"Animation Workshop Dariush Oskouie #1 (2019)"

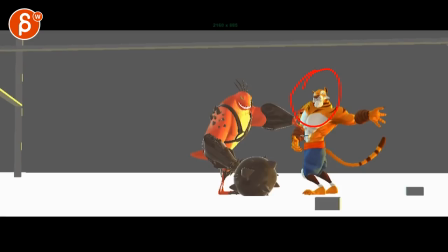(7:45)
You might argue, well, maybe this guy is playful how he fights with him.
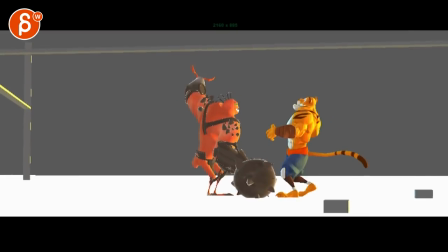(7:49)
But even this, if you look at the feet, it's all very, just a tad too slow and just very, very soft.
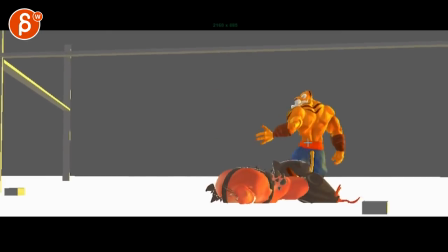(7:55)
Especially this pirouette here, this turn. Very soft. And then he keeps on bouncing.
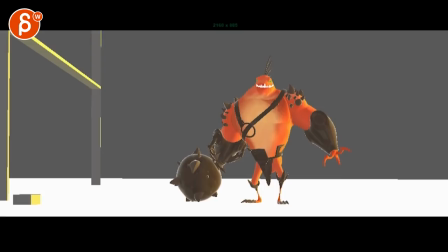(8:01)
So, I mean, my question to you is,
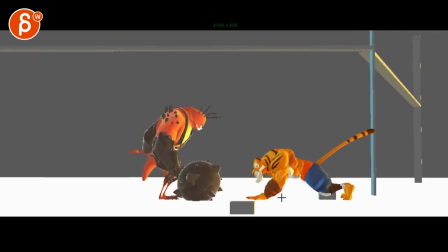(8:04)
are you trying to show that this character is playing with this character? and that's why it's almost like Muhammad Ali, I'm, you know,
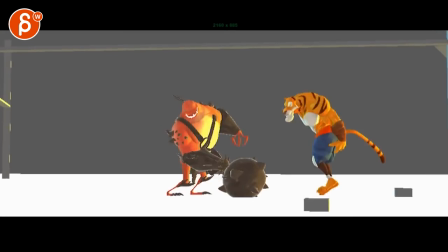(8:12)
it's a quick like a butterfly. I should know that quote. Sting like a bee.
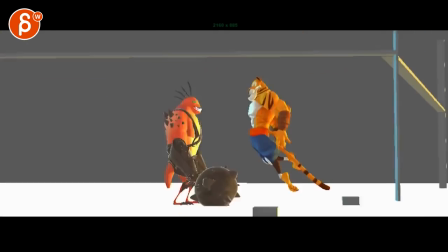(8:18)
You know, it just seems very, very bouncy and floaty. So it's pretty, I guess it's a question for you.
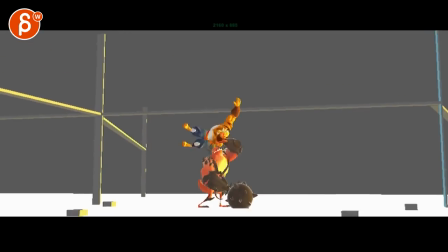(8:25)
I don't see anything in the email turnover, any info on that. So let me know and then I can adjust my critique.
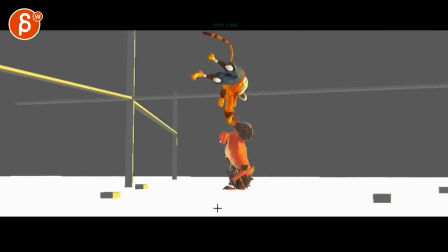(8:32)
Like in terms of what this character is doing, watch out on something like this,
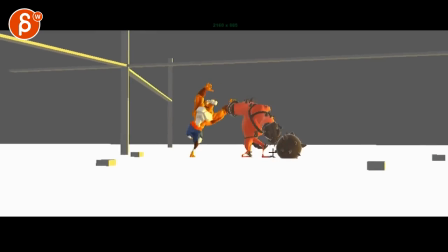(8:36)
how this ball comes out. again you're pushing the ball forward and to me it would be no no no he is turning and then that ball is still there and it's dragging it's really dragging for the weight the
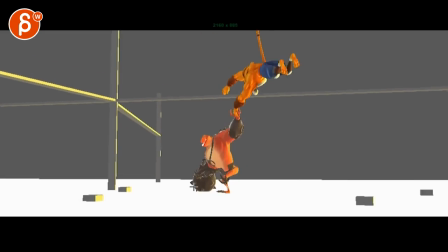(8:47)
body is really twisting and leading the whole action like
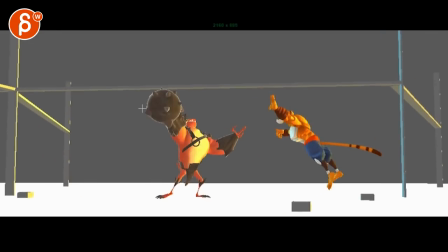(8:52)
that is cool i like this here even though here i would stretch it out and
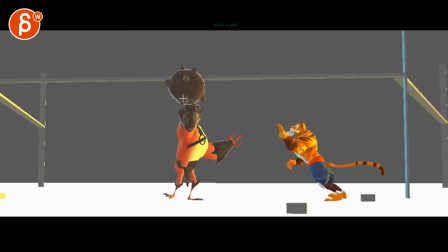(8:57)
just really play up that silhouette and bring it high up there to
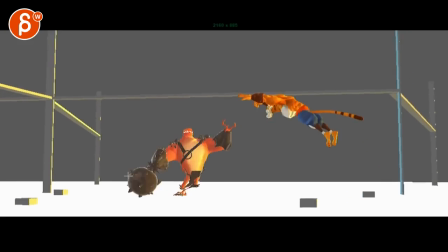(9:01)
something like this this feels better but the fact that this is bent towards us again loses its weight a bit now you might argue yeah but he is swinging it this way wouldn't that ball go this way yes but
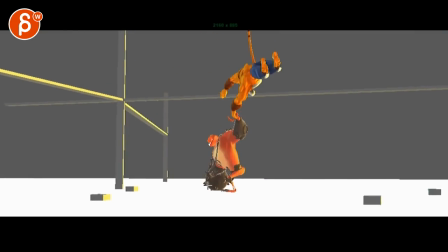(9:14)
then i would just wouldn't swing as hard then i would just start going up here up and up and up you know i mean you just start to swing
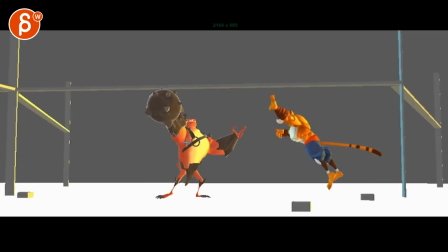(9:21)
earlier even though this is a nice silhouette i would prefer a nicest silhouette here and compromise this sooner
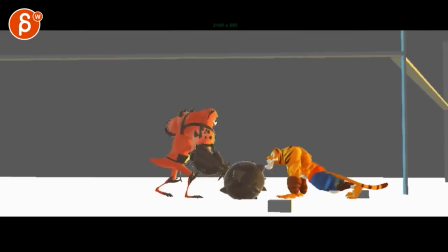(9:29)
but that's cool i like that impact and it stays put maybe you can have well she does pretty good for the weight i was thinking maybe a little bit of a roll in maybe like
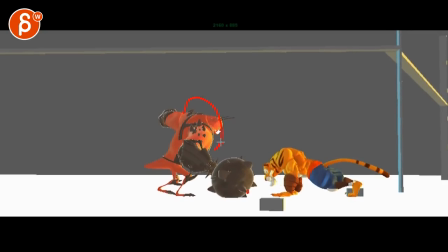(9:39)
one or two frames of a crack but i like how he continues to move forward boom that
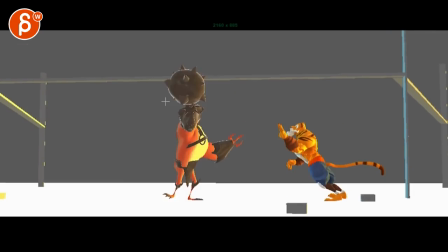(9:45)
really shows the momentum as it continue on there's so much swing that's going to pull that character
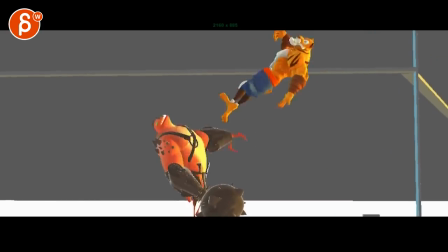(9:50)
forward that's all cool that impact see to
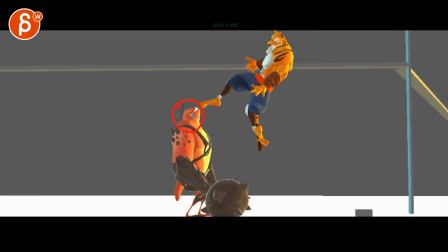(9:56)
me i would do from here to here and eliminate this so it's pow and even then after this i would eliminate this frame and go straight to here that's
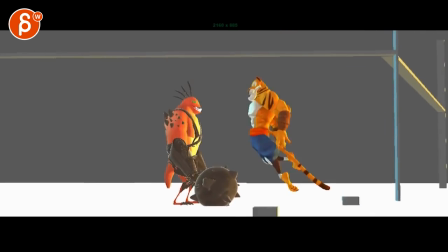(10:11)
when i miss quick time quick time i could just edit those frames out and so the impact is a bit
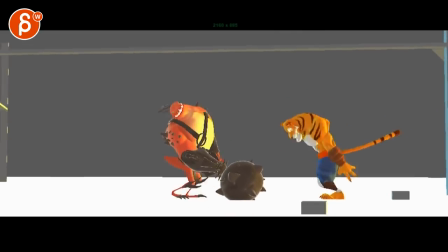(10:17)
faster even this recovery seems a bit slow how it comes down and watch out
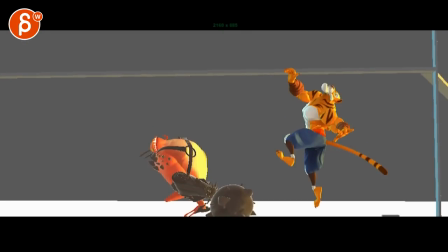(10:23)
your arc it feels a bit linear that
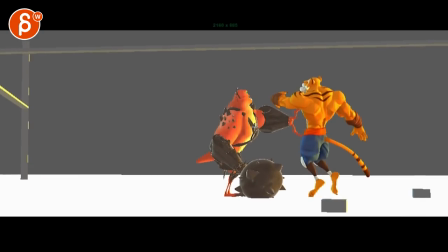(10:29)
smack is a bit better but again i will probably take out this frame and give this just a lot of impact and force through here although i do like how then the arm continues swinging but then i would slip kind of continues turning that head
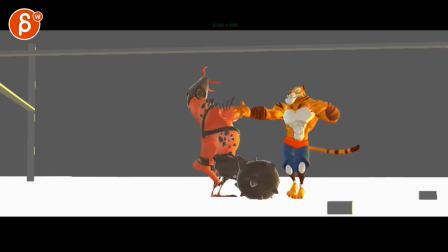(10:44)
and why it seems like after this it's just a rag doll but